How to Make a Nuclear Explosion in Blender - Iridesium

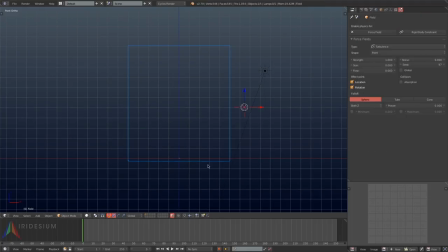Next, I'm going to add in a force field turbulence. Go to the graph editor.
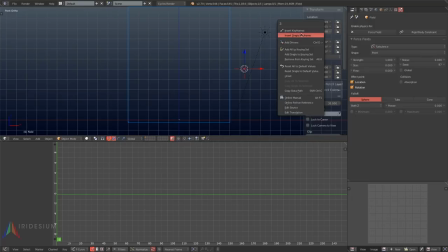I'm going to add a single keyframe on the Z. I'll go under modifiers and grab a generator. I'll set it to 0.1 and then switch back to the timeline.
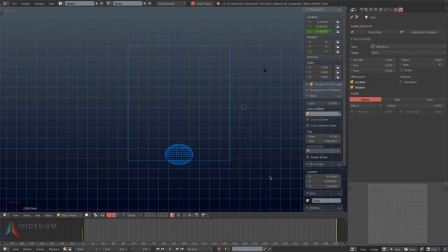That way it moves up steadily on the Z axis. This turbulence field is just to break up the smoke a bit. I'll set its strength to 12 and its size to 0.8. Next, I will turn the time scale for our simulation down to 0.3.
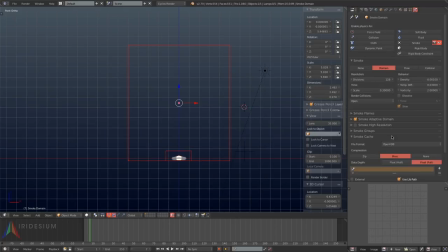I'll go under Smoke Cache and choose Open VDB. Then I'll choose Zip for the compression type and Float Half for the data depth. That will just make it so there's less information stored on your hard drive. Then I will hit bake.
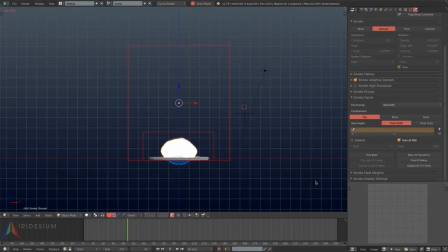Now the bake is done, I'm going to hit play and just watch the animation that we got, and it looks alright. I'm going to free the bake though and change some settings. First of all, I'm going to move the sphere up on the z-axis and hit eye location so
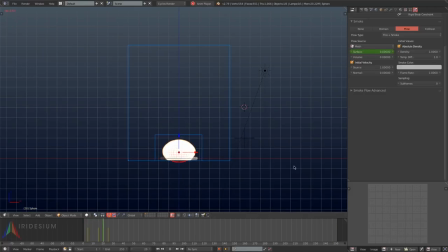that it moves up more vertically and pushes the smoke higher up in the air. Next, I'll turn the resolution divisions up to 256. Set the end keyframe to 100 and hit bake again.
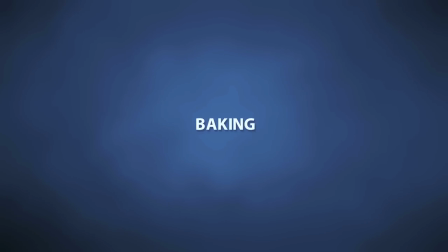Unless you have a pretty good computer, you do not have to do all the baking that I'm doing,
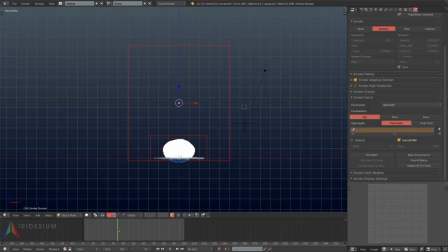and you also do not have to use such high divisions for your test simulations.
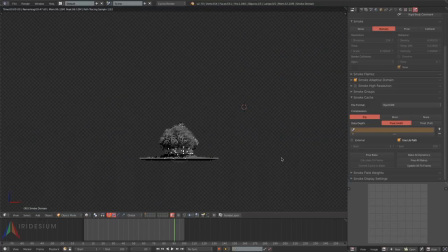The closer your resolution divisions are throughout the testing process, the closer your explosion will look the way you want it.
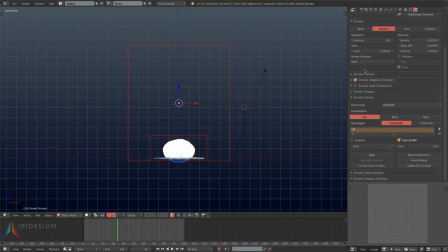Gosh, that's confusing. I'm going to free the bake again and go back to the first frame, grab the sphere, and I'm going to make sure to move it up a little bit on the z-axis again and hit eye location.
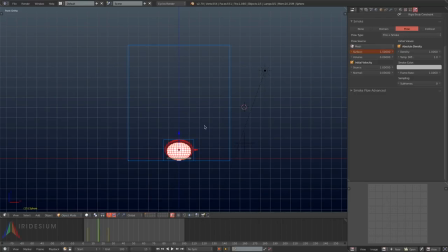I am going to select the sphere and scale it up on the z, hit eye scaling.
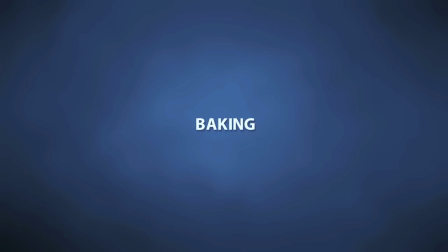Save that, and I'm going to hit bake again. Wait a minute and come back, and then this is what I've got.
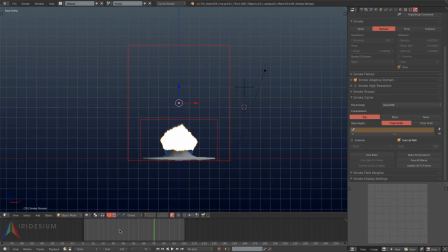And this is looking a lot closer to a nuclear explosion. I'm going to hit free bake. Just turn the resolution divisions up one and then back down to reset the simulation in the viewport. I'll move the sphere up a bit on the Z and hit I location.
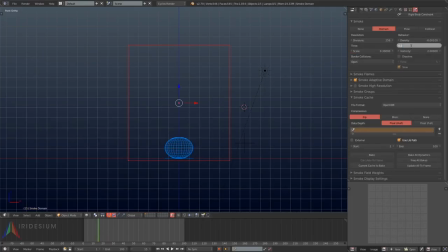Then I'll turn the temperature difference up just slightly and hit bake yet again.
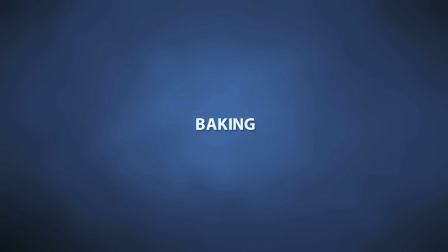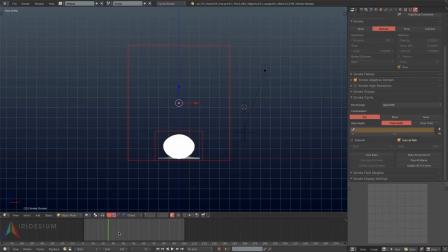And here I am back. It seems to be rising slightly faster. Make sure that your sphere and your shockwave mesh are intersecting at the beginning so that the smoke from the sphere pulls the smoke from the shockwave up with it.
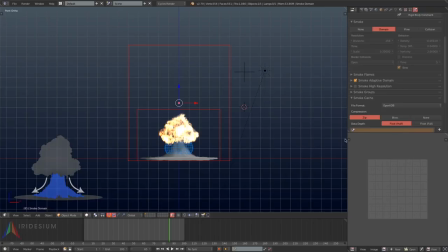That will give you that smooth fall off down from the main fireball into the shockwave.
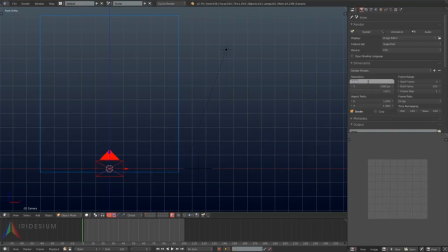Next, I'm going to hit Shift A and add in a camera. I will turn its resolution to 1024 by 1024. And then I'm just going to pull it back along the Y axis so that we can view our explosion.
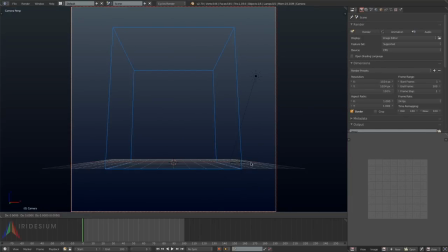Once you're in the camera view, you can hit the home key to fit the camera to the screen. I'm going to go and set its focal length to 50 so that it looks like we're further away looking at the explosion. Then I'll move it back a bit and rotate it up.
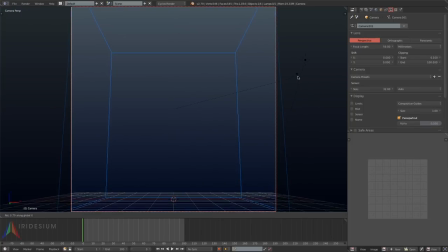You don't want to cut any part of the explosion off if you're going to be using it for an asset, but you also don't want to be wasting any render space.
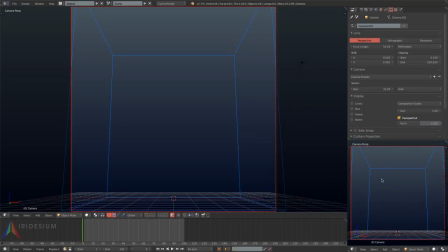Next, I'm going to open up a small preview render down at the bottom so that we can view our shader as we work on it. I'll move to a frame where there's a pretty good balance between fire and smoke
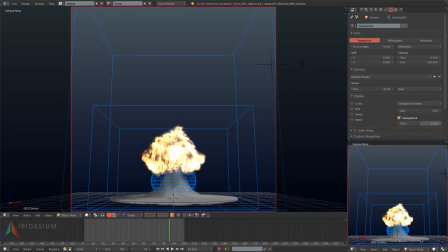and where the explosion has begun to develop a mushroom shape.